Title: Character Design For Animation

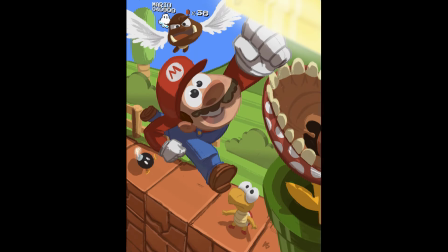(8:20)
So whenever I'm designing characters, I do mess around with color. It's a great way to suggest the tone of your character and what the audience should feel about them.
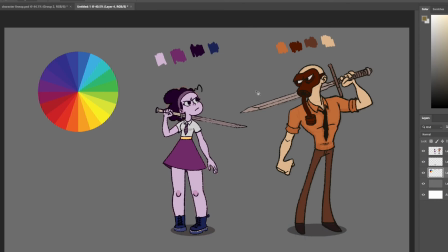(8:28)
So with Daisy here, Daisy and Mr. Z, I went for two color palettes here that are kind of opposite. I have Daisy as a more cool kind of purpley bluish, and I have Mr. Z as a more orangey kind of earthy color, more on the reddish side.
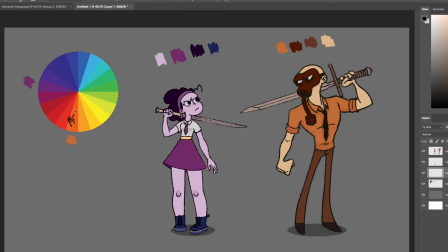(8:45)
So Daisy is a cooler color because she is, you know, a calm kind of character, but she has a hint of red in there just because, you know, blue and red make a purplish color, so I kind of gave her that tone because that's what she is. She's slightly fiery, a ninja warrior.
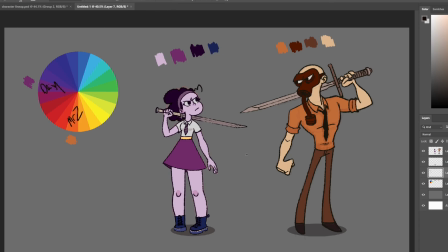(9:03)
And Mr. Z he's got the reddish tone to him because he is the bad guy. These are useful because they are contrasting colors. What I'm getting at is that you can tell them apart. So it's very useful when they're fighting, you know who's who. And also you can tell at a glance what their personalities are like.
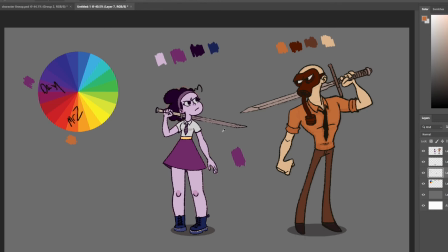(9:18)
So a cool kind of character against someone who's a bit more fiery. Okay, I think I nailed it.
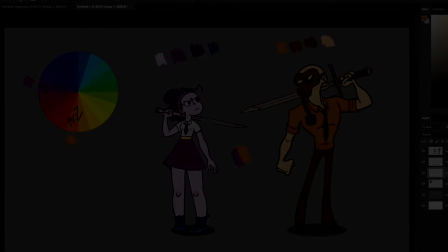(9:24)
Not really, but we'll go with that.
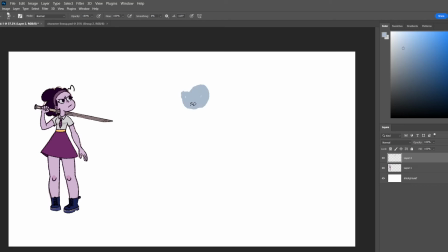(9:30)
Okay, so I'm going to talk about expressions briefly, and then I'm going to let this play out.
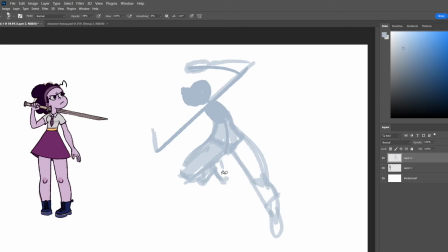(9:34)
With expressions, I will lay down, with a broad brush, shape and silhouette, and that's what I'm working on mainly,
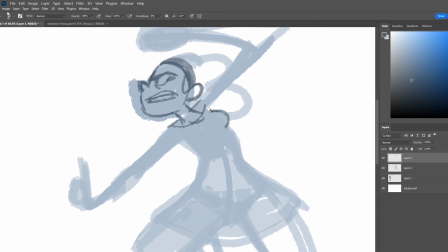(9:40)
to get a pose that is dynamic, with a nice line of action, something that you can read,
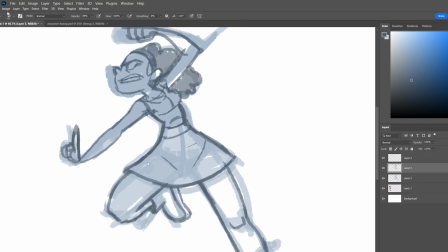(9:45)
that is full of energy. That's the kind of stuff I like, and for this cartoon, it's going to be a lot of that stuff.
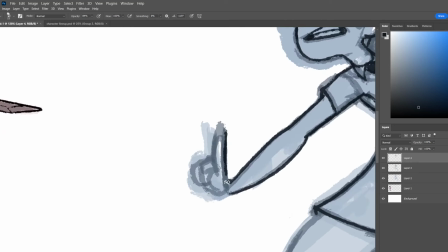(9:50)
So that's what I'll be focusing on, and then I'll throw a line on top, and call it a day.
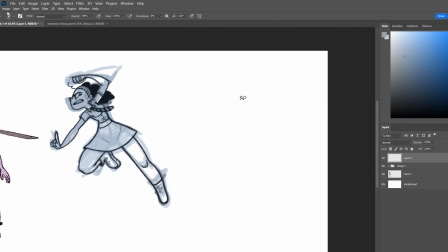(9:56)
For some of these poses, just before I go, for some of these poses I did use reference, and for this video I didn't include Mr. Zed's expressions. If you want to see that, you should go check out my Patreon. $2 a month. Cheers.